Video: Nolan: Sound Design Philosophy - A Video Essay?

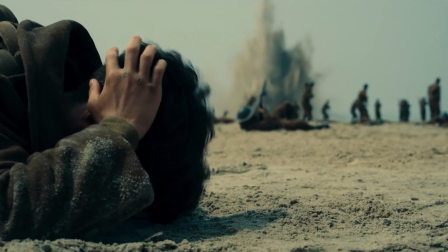(8:14)
They increase in volume and visual impact as they get closer to him. And the entire film's just filled with wonderful little moments like this. Now, something worth noting about Nolan's films is that they tend to blur the diegetic and non-diegetic.
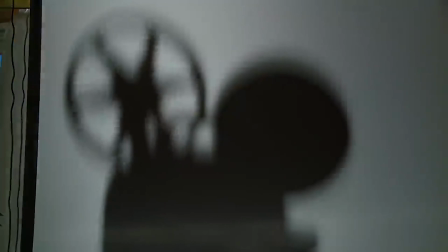(8:29)
Quick aside here. In the context of film, diegetic sound is any sound that originates from the world.
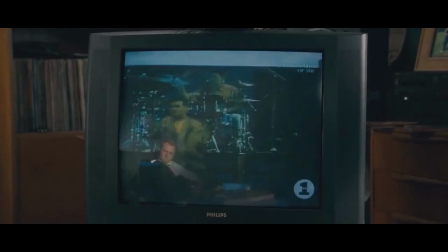(8:34)
So in Shaun of the Dead and
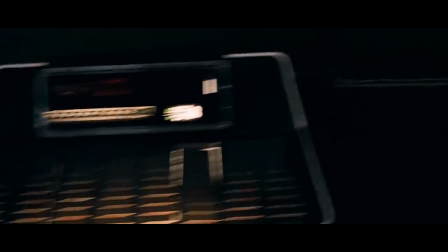(8:39)
are diegetic.
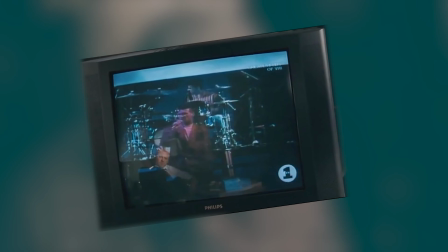(8:46)
They originate from the world, the TV or the jukebox.
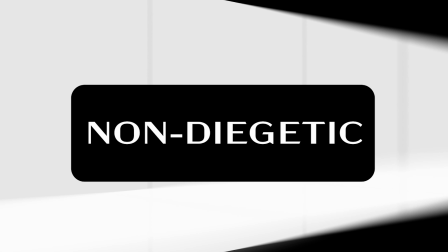(8:49)
Non-diegetic sound conversely originates outside of the world. so any score by John Williams in Star Wars is non-diegetic.
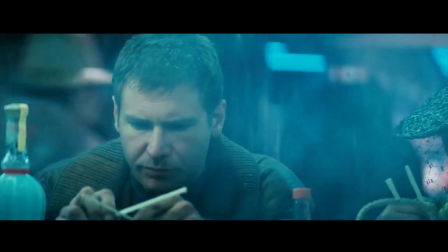(8:57)
Non-diegetic can also cover character narration or comedy sound effects like what you might see in The Three Stooges.
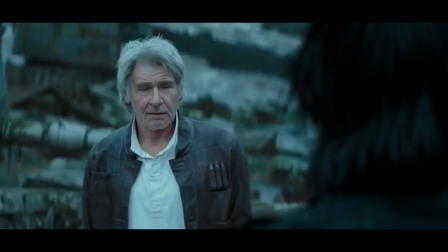(9:04)
Studio audience laughter in sitcoms would also count as non-diegetic sound as well.
The sod is dead.
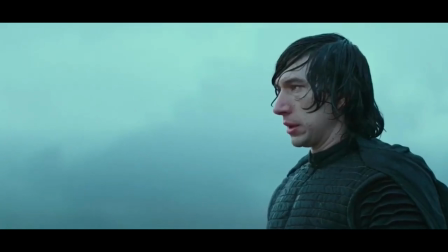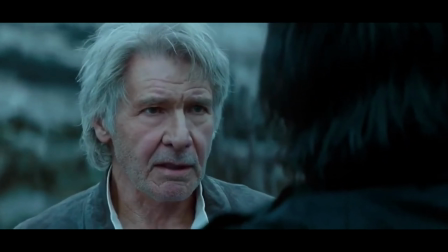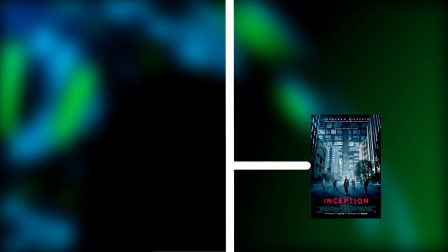(9:23)
Anyway, Nolan's films from Interstellar onwards have at times seemingly attempted to blur these lines.
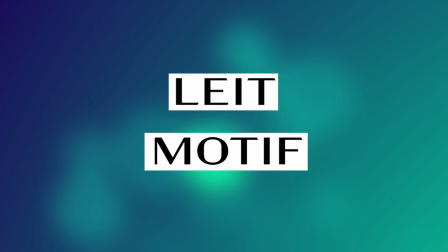(9:29)
Take the leitmotif for Tenet's villain, Russian Bloke, a man who has lung cancer.
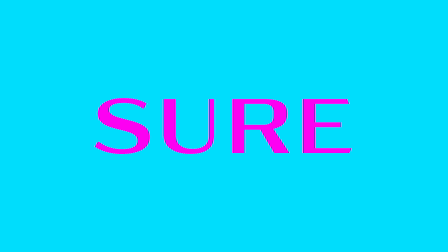(9:34)
Kenneth Branagh... Branaghs? Sure. Breathing is incorporated into the track, albeit slightly altered.
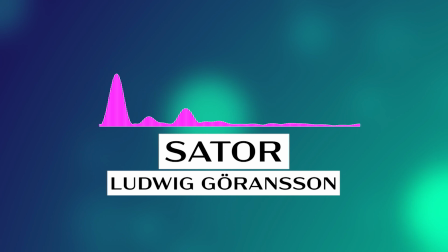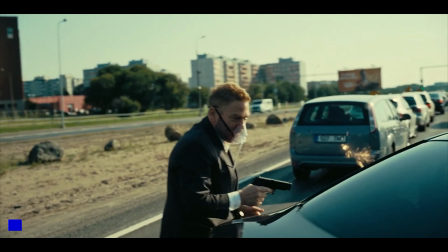(9:50)
So when it plays and he's wearing his mask and we hear the breathing, is it the character on the track?
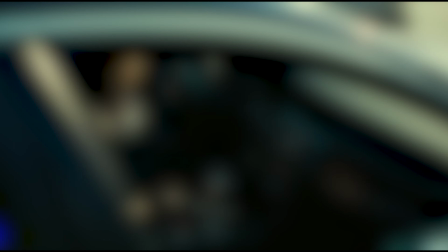(9:56)
Is it diegetic or non-diegetic? I don't know, and I believe Nolan wants that to be the point.
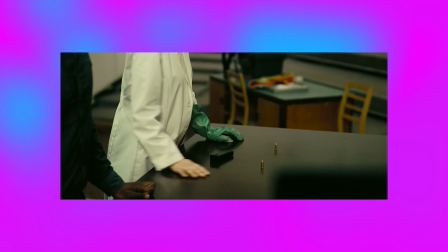(10:02)
Now, you'd think doing this would be a disaster, and you'd be right. It's hard to tell what effect exactly Nolan is going for oftentimes.
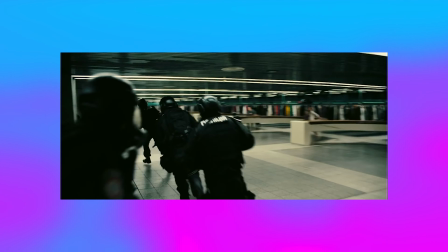(10:09)
The more you pay attention to it, the more confusing it becomes. However, Dunkirk stands as an exception here.
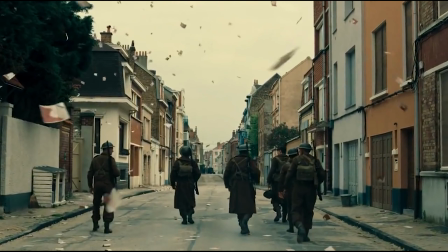(10:16)
The sound of Dunkirk understands the noise of war, silence, the rolling of machines,
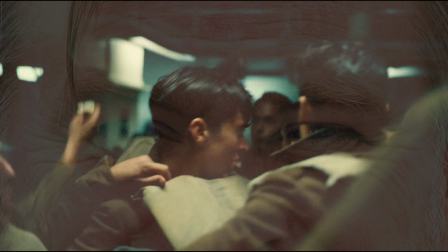(10:21)
distant gunfire and shouting, then the occasional horrendous punctuation where the audio palette is overwhelmed by sensation and hysteria.
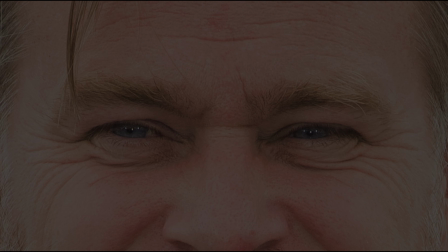(10:30)
It should also be noted that Dunkirk doesn't do this very often.
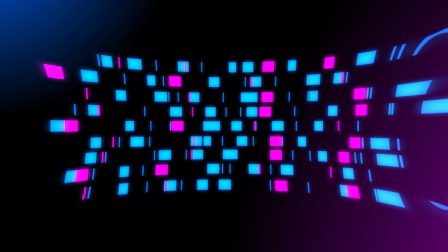(10:34)
It's a lot more conservative and restrained than Nolan's other recent films, and it does a lot more to disguise its efforts.
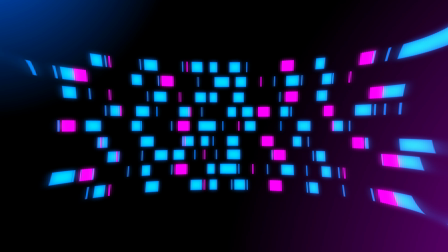(10:41)
Take this scene, where a plane once again descends on the beach.
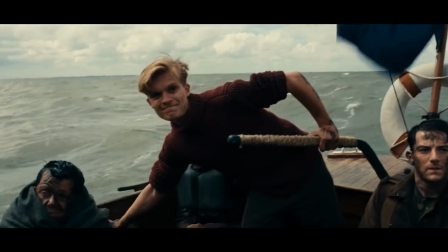(10:47)
The music almost sounds like gunfire itself, and it slowly builds up in line with the scene.
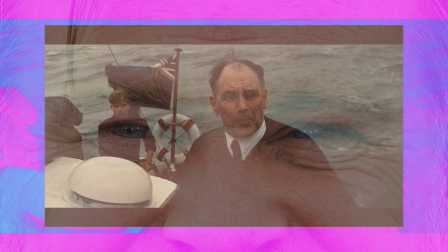(10:55) The 45's gonna drop his nose, I'll give you the signal.
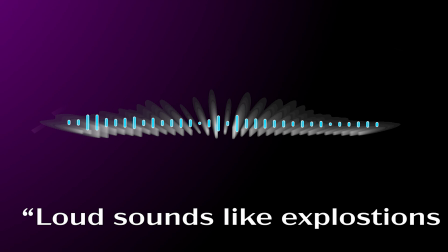(10:59)
King, Dick King, points out, Loud sounds like explosions are more startling and effective if they're preceded by a little silence.
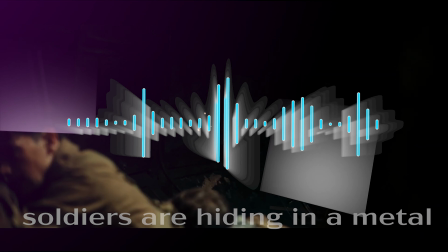(11:07)
For instance, the scene where the British soldiers are hiding in Metal Troller, which the Germans begin using as target practice.
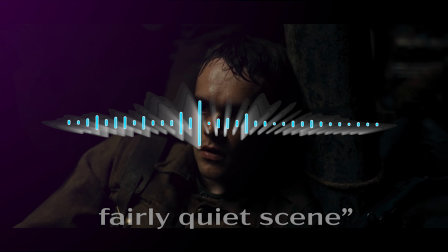(11:14)
It's shocking because it's a fairly quiet scene. And he's right, I would agree.
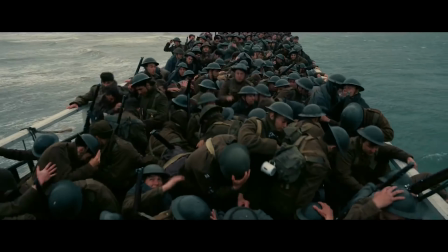(11:19)
The film follows this philosophy throughout, allowing the large parts of the film to act as a violent punctuation to vast amounts of silence.
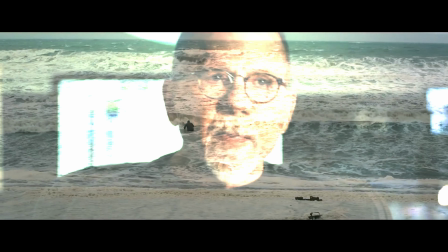(11:27)
Wait, hang on a tick. If you understand the effectiveness of silence, then what the fuck was going on in
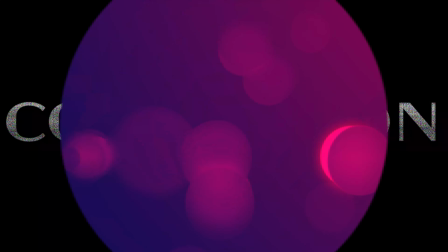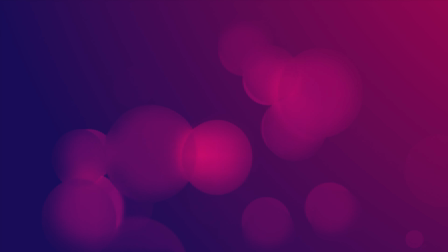(11:38)
Every director has a weakness. Nolan's problem is centred on his emphasis on emotional spectacle over craft.
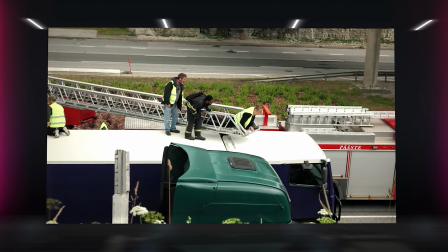(11:45)
Nolan wants you to feel his films, not merely watch them. But feeling isn't something you can demand from an audience, it's something you have to earn.
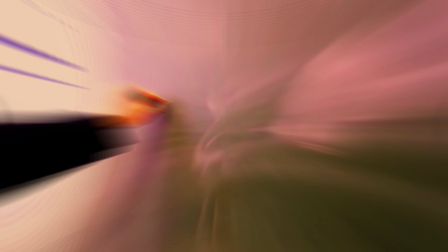(11:53)
And grabbing them by the lapels isn't going to do that. I should note that I could be very well wrong about what Nolan is trying to do.
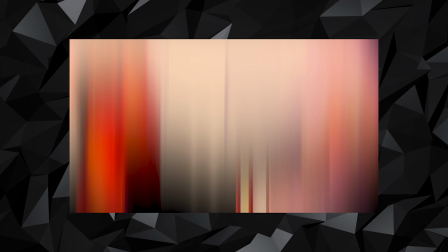(12:01)
It's possible that Nolan isn't trying to blur the lines between diegetic and non-diegetic audio. It's completely possible I'm just reading far too much into it.
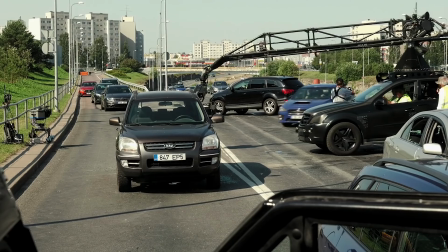(12:10)
After all, Nolan has had very little to say about his own process, at least that I can find. So a lot of my explanation of Nolan's style and philosophy is hearsay from other sources, or just outright conjecture based on observation.